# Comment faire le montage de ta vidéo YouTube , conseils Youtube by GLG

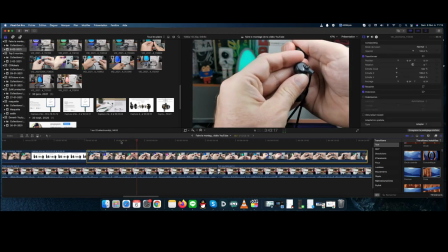On revient ici.
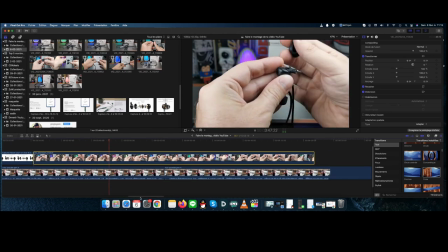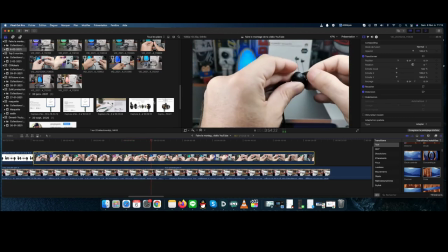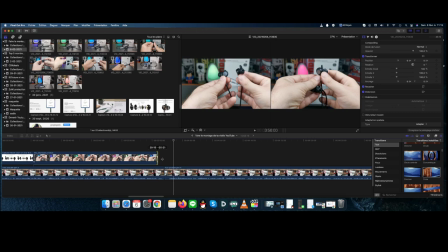Voilà, donc ça c'est bon. Ici, on revient là, on remet notre plan. Là, on voit bien qu'il y a encore.
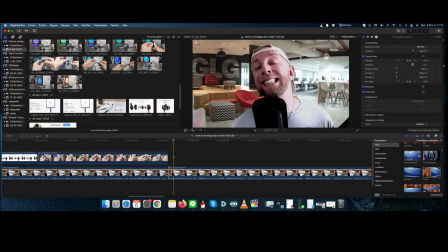J'ai coupé un petit peu à l'arrache. Ici.
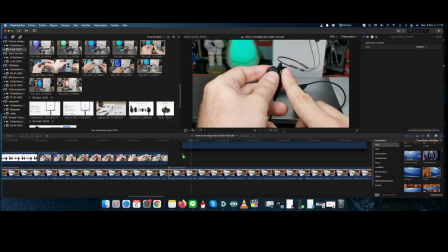Alors, la suppression de bruit, j'en avais parlé ici, avec les petits boutons. J'avais fait, déjà fait quelques plans.
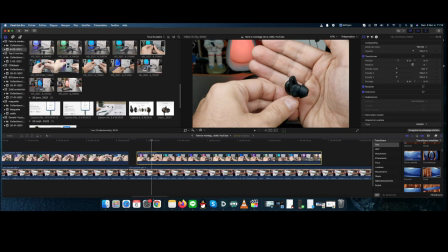Là, on voit que mon plan, il est un peu court, hein, par rapport à tout ce que je raconte là. Et quand on clique ici, on voit bien que papa, il parle longtemps. Hein. Ici, alors.
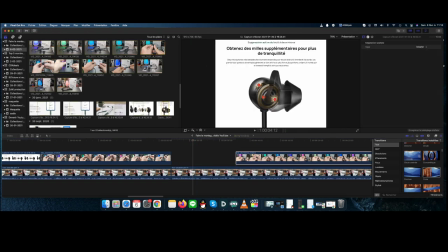Alors ce qu'on peut faire, c'est mettre le celui-là là. On va le mettre là.
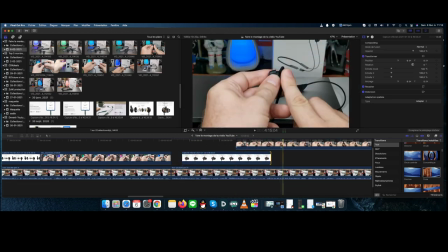Ça permettra de meubler un peu. On va le mettre comme ça long. Il y a la Jeannot ici.
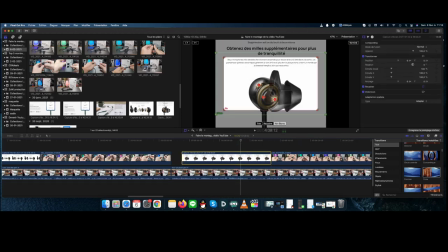Hop, on va le recadrer. Qui burn. On va le mettre tout en haut. Partir d'en haut et revenir jusqu'aux écouteurs. Ici, pour mettre le texte.
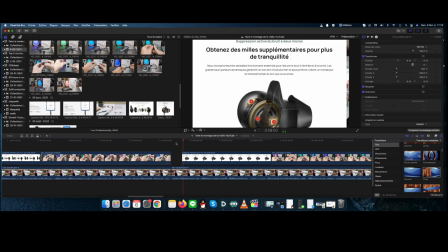Tac. Voilà. Hop, il en manque un bout là. Pourquoi?
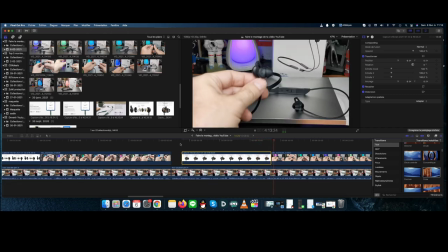Non, c'était bon. Voilà.
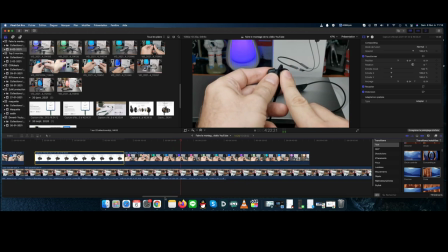Voilà, donc là on reste appuyé. Ça c'est bon, ça c'est bon.
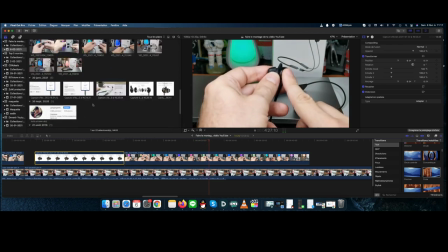Donc j'ai presque pris toutes mes images. Il me semblait que j'avais fait un screenshot avec la caméra et en fait non.
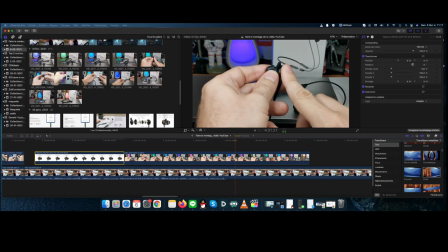Papa il a oublié. Ça c'est bon.
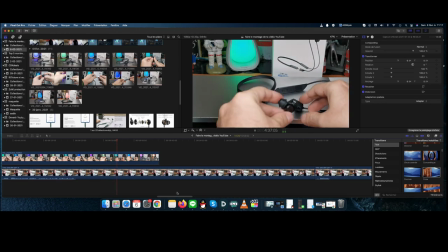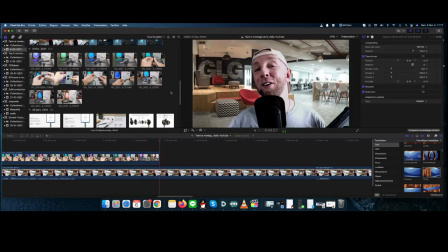Ah donc je parle et on voit qu'il y a encore l'effet keep burn qui est activé. Mais toi il dézoome, on voit bien hein, sur le côté ici là. Tu vois, on voit bien que ça dézoome tout doucement.
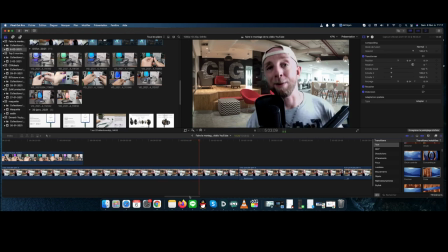Parce que j'ai mis sur tous mes plans au début et donc du coup ça donne un petit effet. C'est pas très rapide, mais ça donne un petit effet comme ça où ça change un peu la profondeur de champ.
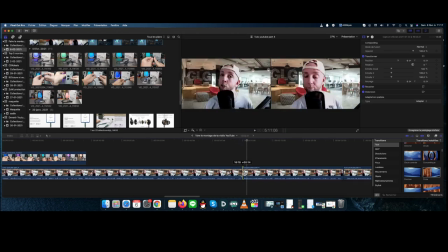Voilà. Alors là on voit bien, j'ai coupé un peu l'arrache au début, hein, ça mériterait de mettre ça.
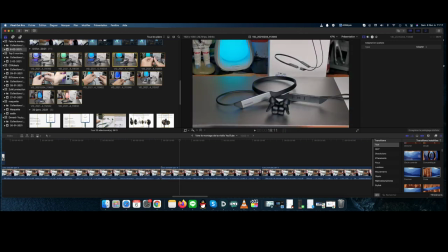Voilà, donc là après sur tout ça, en fait j'ai pas vraiment de plan. Donc pourquoi on voit mes mains là? Pourquoi? Ah, mais j'ai laissé un plan. D'accord, ça c'est quand j'ai fait mes plans de. Je sais même pas si je vous les ai mis les plans.
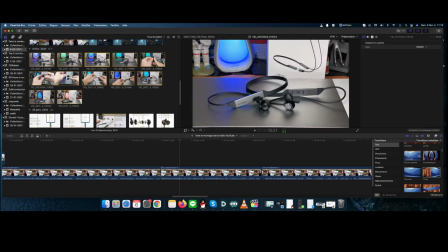Voilà.
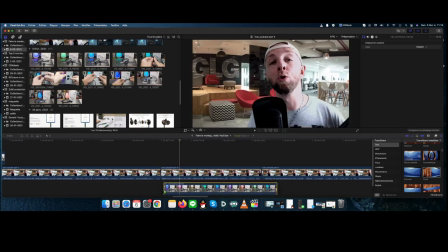J'avais fait des petits plans là. C'est pas mal ça, comme ça fait voir. Après on peut le laisser comme ça.
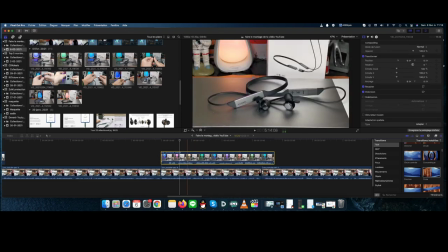En mettre par-dessus, pas besoin de voir ma gueule. Hop là, non, c'était pas ça. Attends. Et on peut faire CTRL Z. Hein.
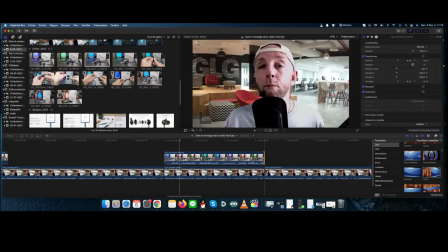Alors, je sais pas avec les autres, mais avec le mien, on peut faire CTRL Z. Ce qui, des fois, et quand tu vas faire un peu vite et que tu fais de la merde, et ben ça permet d'enlever le truc.
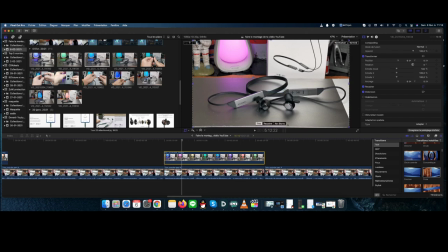Voilà, donc Bluetooth 5.0. Là, on va mettre encore un petit effet de zoom, kit burn. Ici. Tu vois, avec un bon éclairage et juste avec le téléphone, je trouve que les plans sont très acceptable en fait, voilà, bah, on voit bien, il y a un beau couleur, beau contraste, je dirais n'importe quel téléphone maintenant a une caméra arrière de plutôt sympathique.
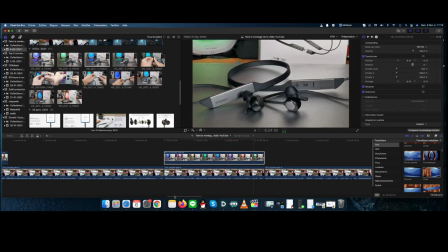Patrick.
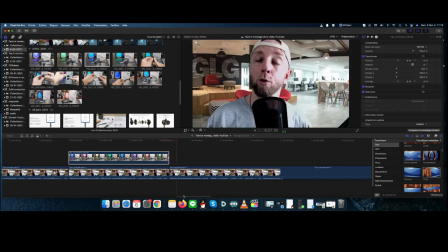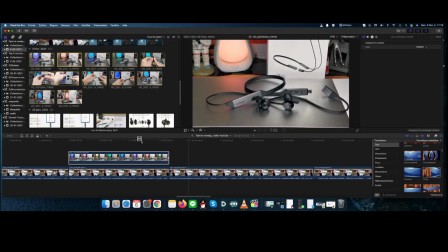Voilà. Ça on peut le mettre. On va le mettre par-dessus.
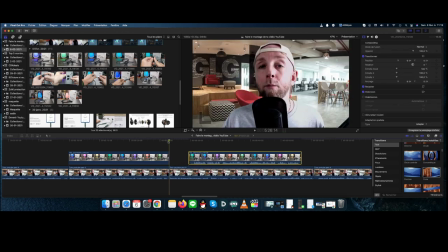On pourrait le mettre un peu par là, tu vois, ça permet de voir un peu, d'alterner un peu avec moi.
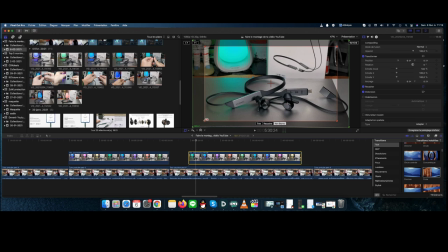Voilà, donc là on va encore mettre un petit coup de zoom. Burn. Le plus intéressant, c'était bien évidemment le truc avec la télécommande.
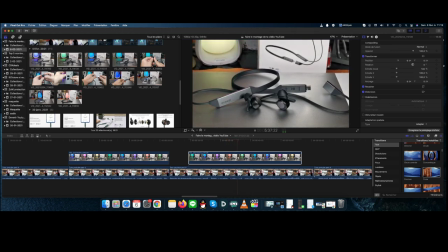Voilà. Là, je vois qu'il y en a un petit bout au début. On va le remettre là.